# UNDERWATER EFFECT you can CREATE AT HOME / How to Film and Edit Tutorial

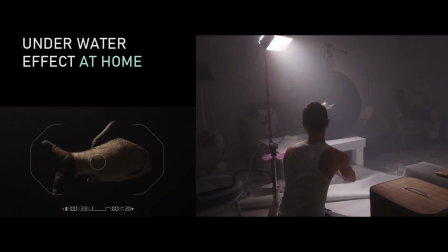Hi, in this video I'll show you how to create underwater effect without using water.
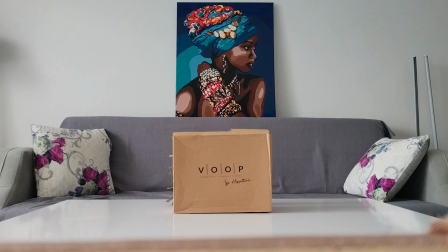First, we need to think of lighting.
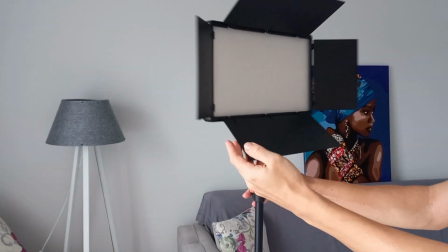Of course, it's a better idea to use the professional equipment and lighting honeycombs, but if you don't have any, you can make it handmade, just like I did in this video.
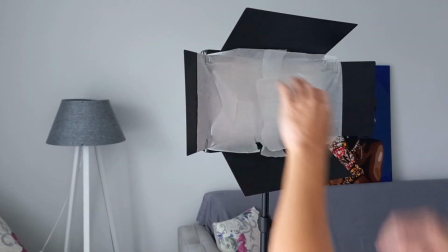You can use an ordinary thin napkins to diffuse the light and make the lighting softer.
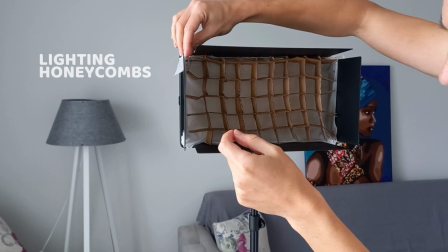To make your light be more focused on the object, we will need lighting honeycombs, which I have crafted in advance.
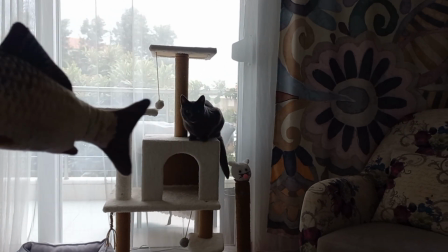Second, find the object. For creating underwater effect, it's better to have something that is got used to be seen underwater.
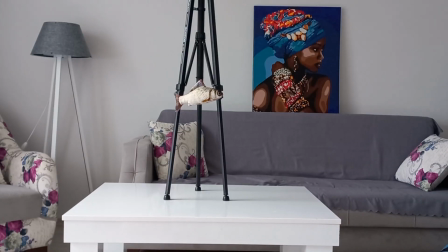Sorry, pal. Third, set the background. It should be black. 4. Cut the light.
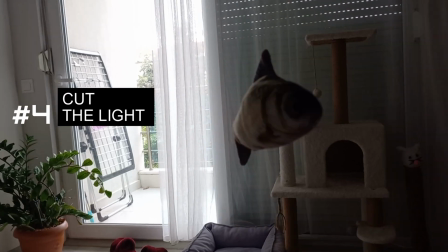For shooting, we need to provide absolutely darkness.
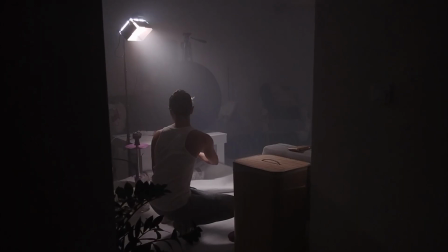Rule number 5. To make video more realistic, we have to create cloudy atmosphere to emulate a murky underwater mass.
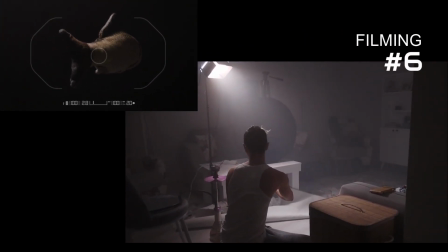Finally, it's time for filming the video.
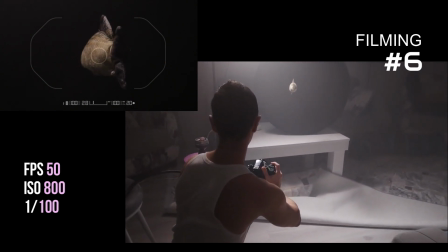In this video, I set ISO value under 800 and shutter speed is 100 because I'm using 50 FPS to make smooth, slow motion in the final.
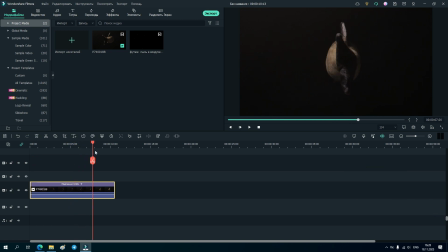Now let's get down to the editing. To make this video footage, I didn't use any special stabilization equipment. I see some shaking, which is not good. That's why first thing I do, I apply stabilization effect.
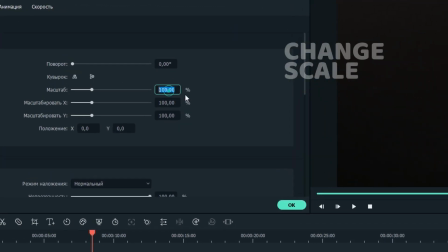After it's done, we set the scale down to 90%. After this, we need to change scale of animation.
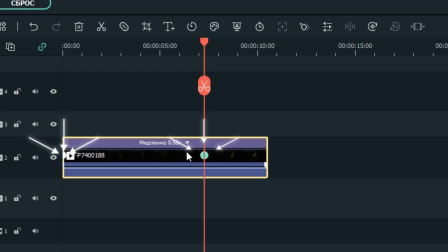To do so, we set 2 keyframes, first at the beginning of the footage, another one at the end, and set the value for 63% for example.
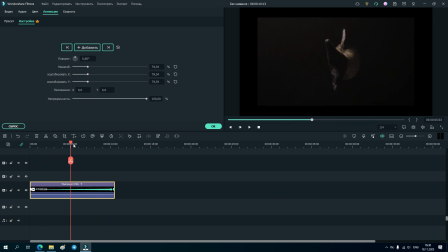We change the scale to convince the viewer that the fish is moving away from us, even though it was in the same place during the shooting.
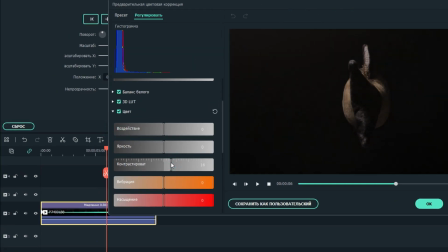Next step, basic color correction. We can increase contrast to 10, shadows -15.
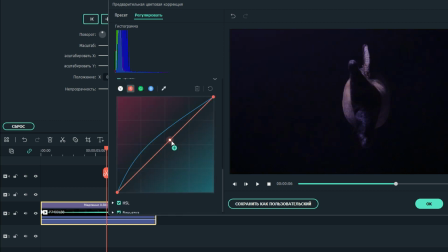We bring the blue curve to this position and the red one to get the picture color.
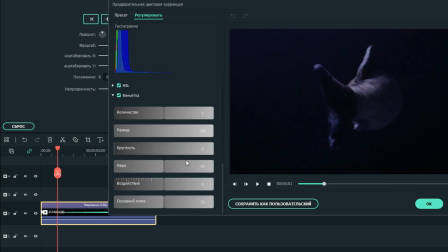After this, we need to get vignette settings.
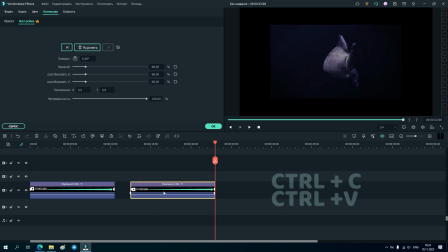We duplicate our footage by copy and paste to create the background.
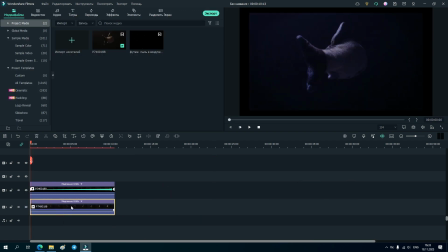Reset all settings on the double footage to get the original scale back. And squeeze it if it needed to hide background fragments.
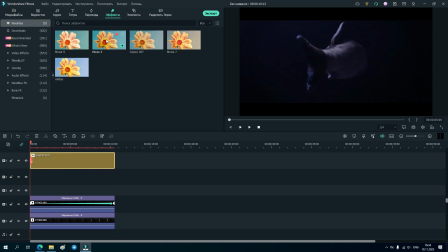After this, we will add cinema frame effect and do some extra correction by adding LUTs Movie 3 and Movie 5.
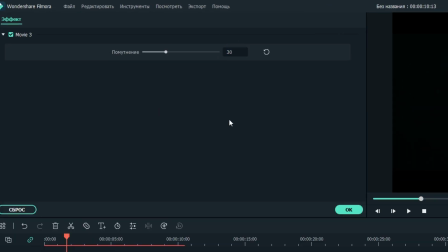Reduce Movie 3 filter value to 30 and Movie 5 to 60.
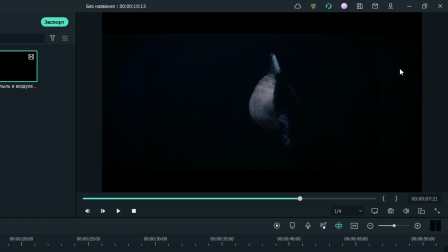If we will play footage, we will see that it still has some gaps and the background is same.
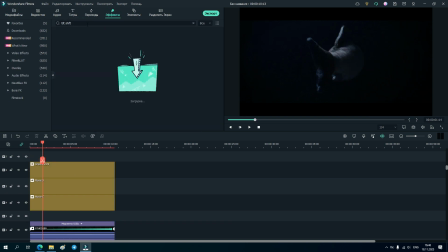To fix this, we go to Effects and choose Tilt Shift Circle.
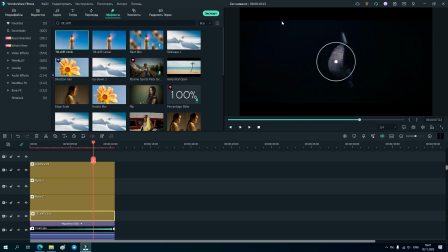Add this on the timeline over your footages, but under the rest of the layers with effects, which should be above.
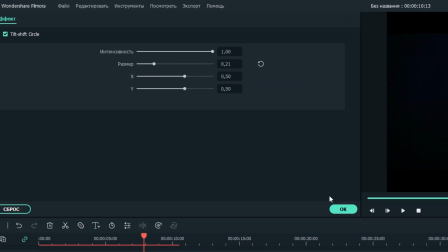Bring the size of tilt shift effect to smaller value, 0.21 for example, and review the footage.
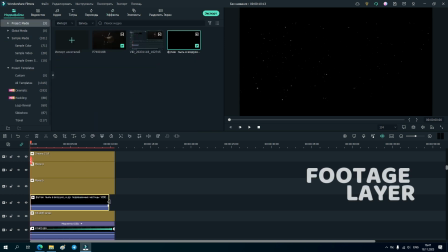I almost forgot about one thing. It's useful but not necessary.
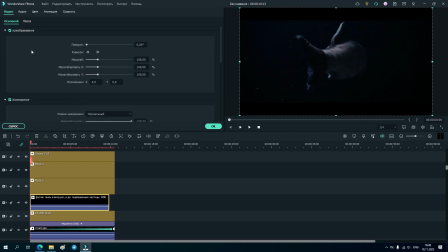If you want to give your footage a more realistic effect, you can download and add chroma key footage of underwater dust or something like this. So everything seems to be done. Let's check the final result.